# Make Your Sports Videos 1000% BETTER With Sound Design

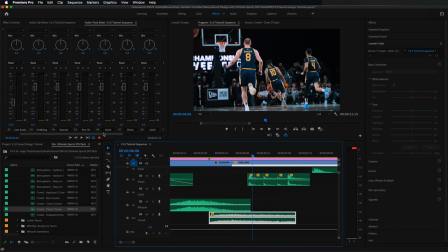Maybe we just bring this to the back, as close to zero as we can, and then we're just gonna come to our audio track mixer and reduce the sound of this crowd sound effect. We can also drag this out and put 2 points, give it a little bit of a ramp in, and then we can drag it out real far and we'll give it like a nice long ramp out, kind of like that. So it's not so noticeable when that cuts in and out.
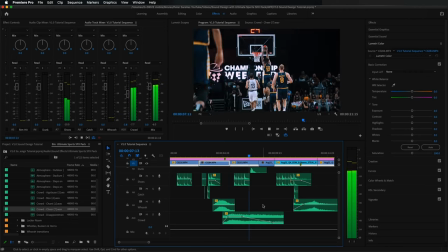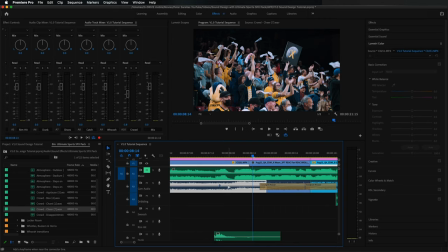And let's just raise the volume right here because we want to hear that crowd reaction when the dunk happens.
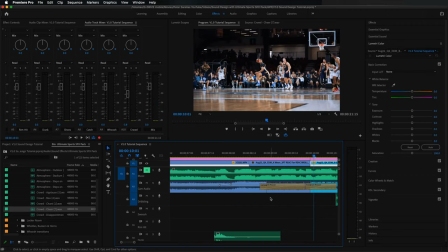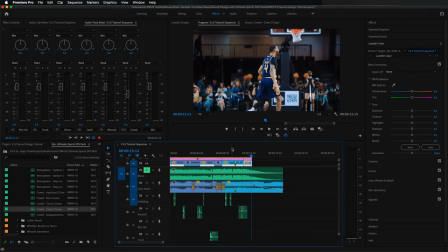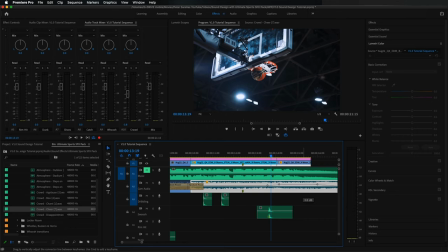And the same thing here. Let's just raise the volume here because we want that crowd reaction when this big shot goes in to be really hype. That's pretty good. So now we're gonna listen back to this. We're gonna see what of the sound effects we added are being overpowered and what's standing out a little bit too much. And those same adjustments that we just made to the crowd noise, we're gonna make those volume adjustments to all these other sound effects that we added.
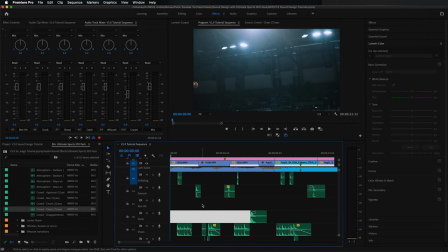So let's go back and listen.
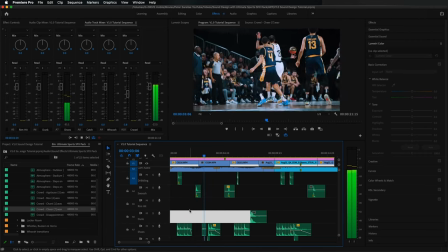Footsteps might be a little loud.
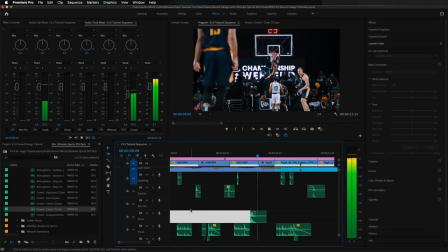Swishes maybe not loud enough. Dunk was a little loud.
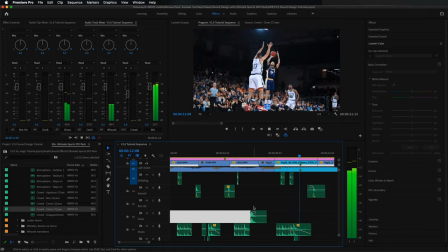Yeah, Swish was fine. The other ones were a little quiet. Okay, so first thing I noticed, the shoes were a little bit too loud, so let's drag those down a bit.
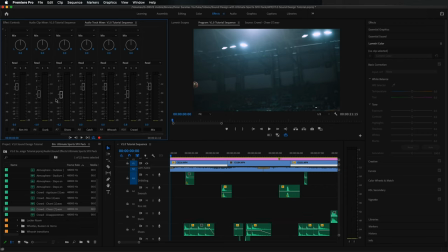Also, we had that one dunk. That was a little loud in my opinion, so bring that down. The swooshes, in my opinion, were not loud enough, so let's bring that up.
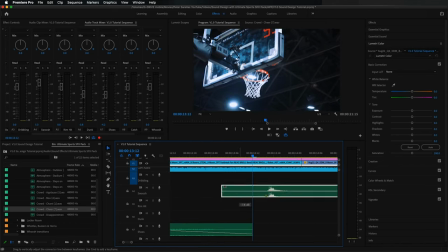The only one that I thought was loud enough was the last one, so I'm just gonna reduce that down by the same amount that we brought the other ones up, so we can keep that at the same
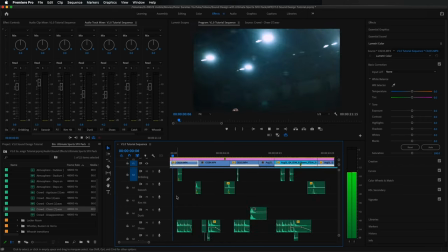volume, so right about there. That should be a little bit better. Let's listen to it again. Maybe this comes down a little bit more.
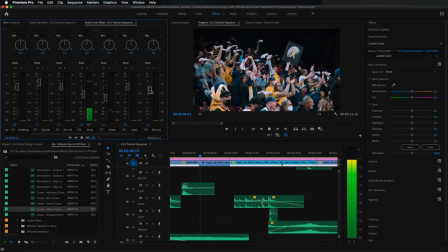The whooshes might have been a little extra as well. Bring that down a little.
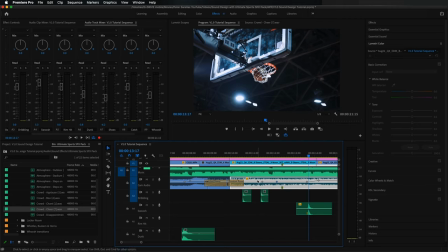I also want to make this crowd sound a little higher just as we come in.
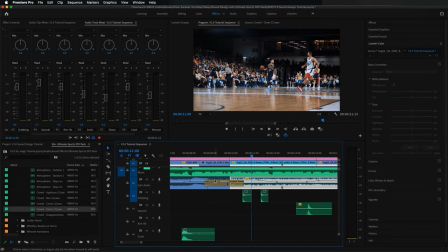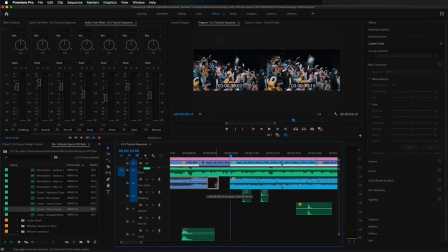Maybe let's get rid of this altogether and we just connect these two.
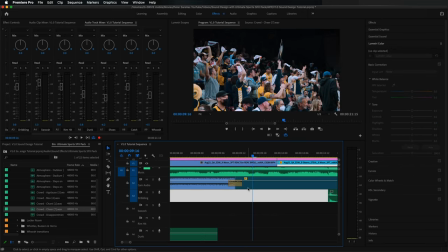And let's give them a nice big cross dissolve. Drag that out.
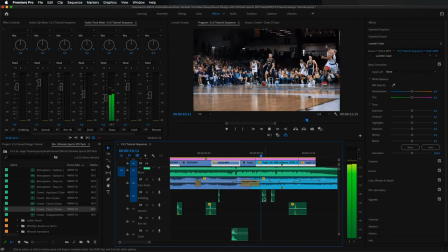Yeah, that's better.
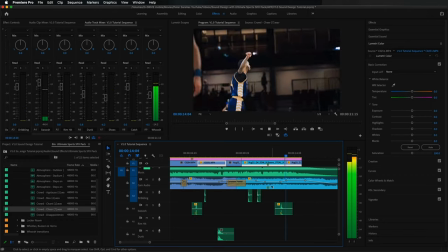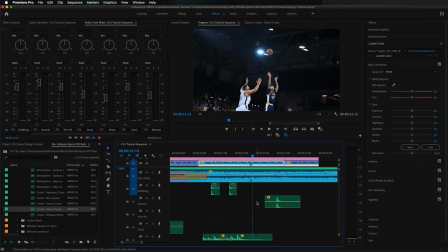That's not bad. I kind of like how this gets quieter here as the shot's in the air. Create a little bit of anticipation. But overall, I think this sounds pretty good considering the amount of time that we put into it. So now we're gonna reintroduce the music, listen to this edit with music, and then mix the music back in so it's an appropriate volume to not cut off our sound effect, but still be heard.
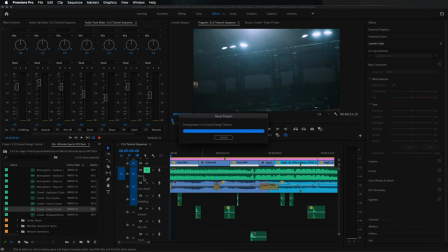So let's unmute this music layer and listen to this track with the music.
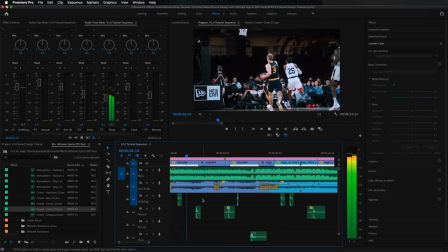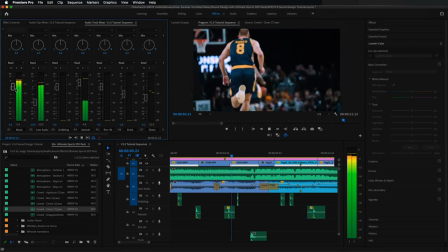And we'll make adjustments to the music on the fly here.
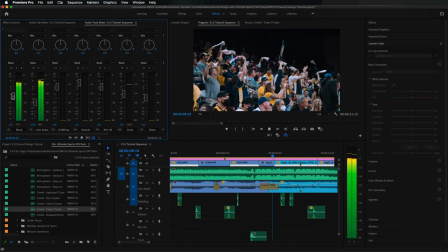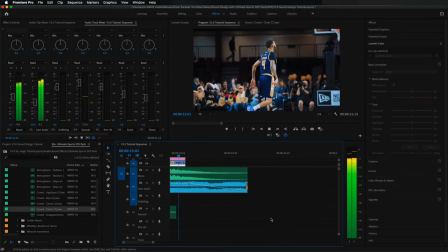Now, one thing that we can do with the music, we can actually automate the volume of the music to go up and down as the edit happens. You can technically do this with all your sound effects, but we don't really have to in this case. But for the music, I kind of want to start it off a little bit quieter and then bring it in and control that volume.
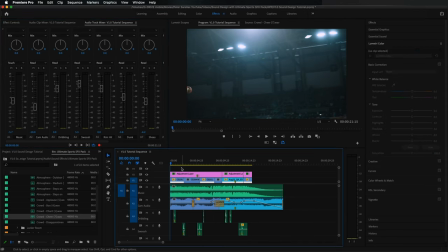So we're going to go here where it says read and change that to touch. Now when we click the spacebar button to start this, we're going to be able to drag this up and down while the video plays. And the volume is going to then play at the volume that we dragged it to while the video was happening. And it's kind of going to like animate like that.
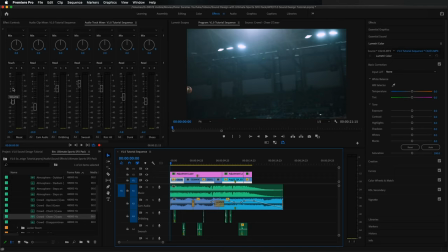It'll make more sense when we do it, but let me just play this video through, watch as I drag this up and down, and we're going to change the volume of this music to kind of like animate throughout the video.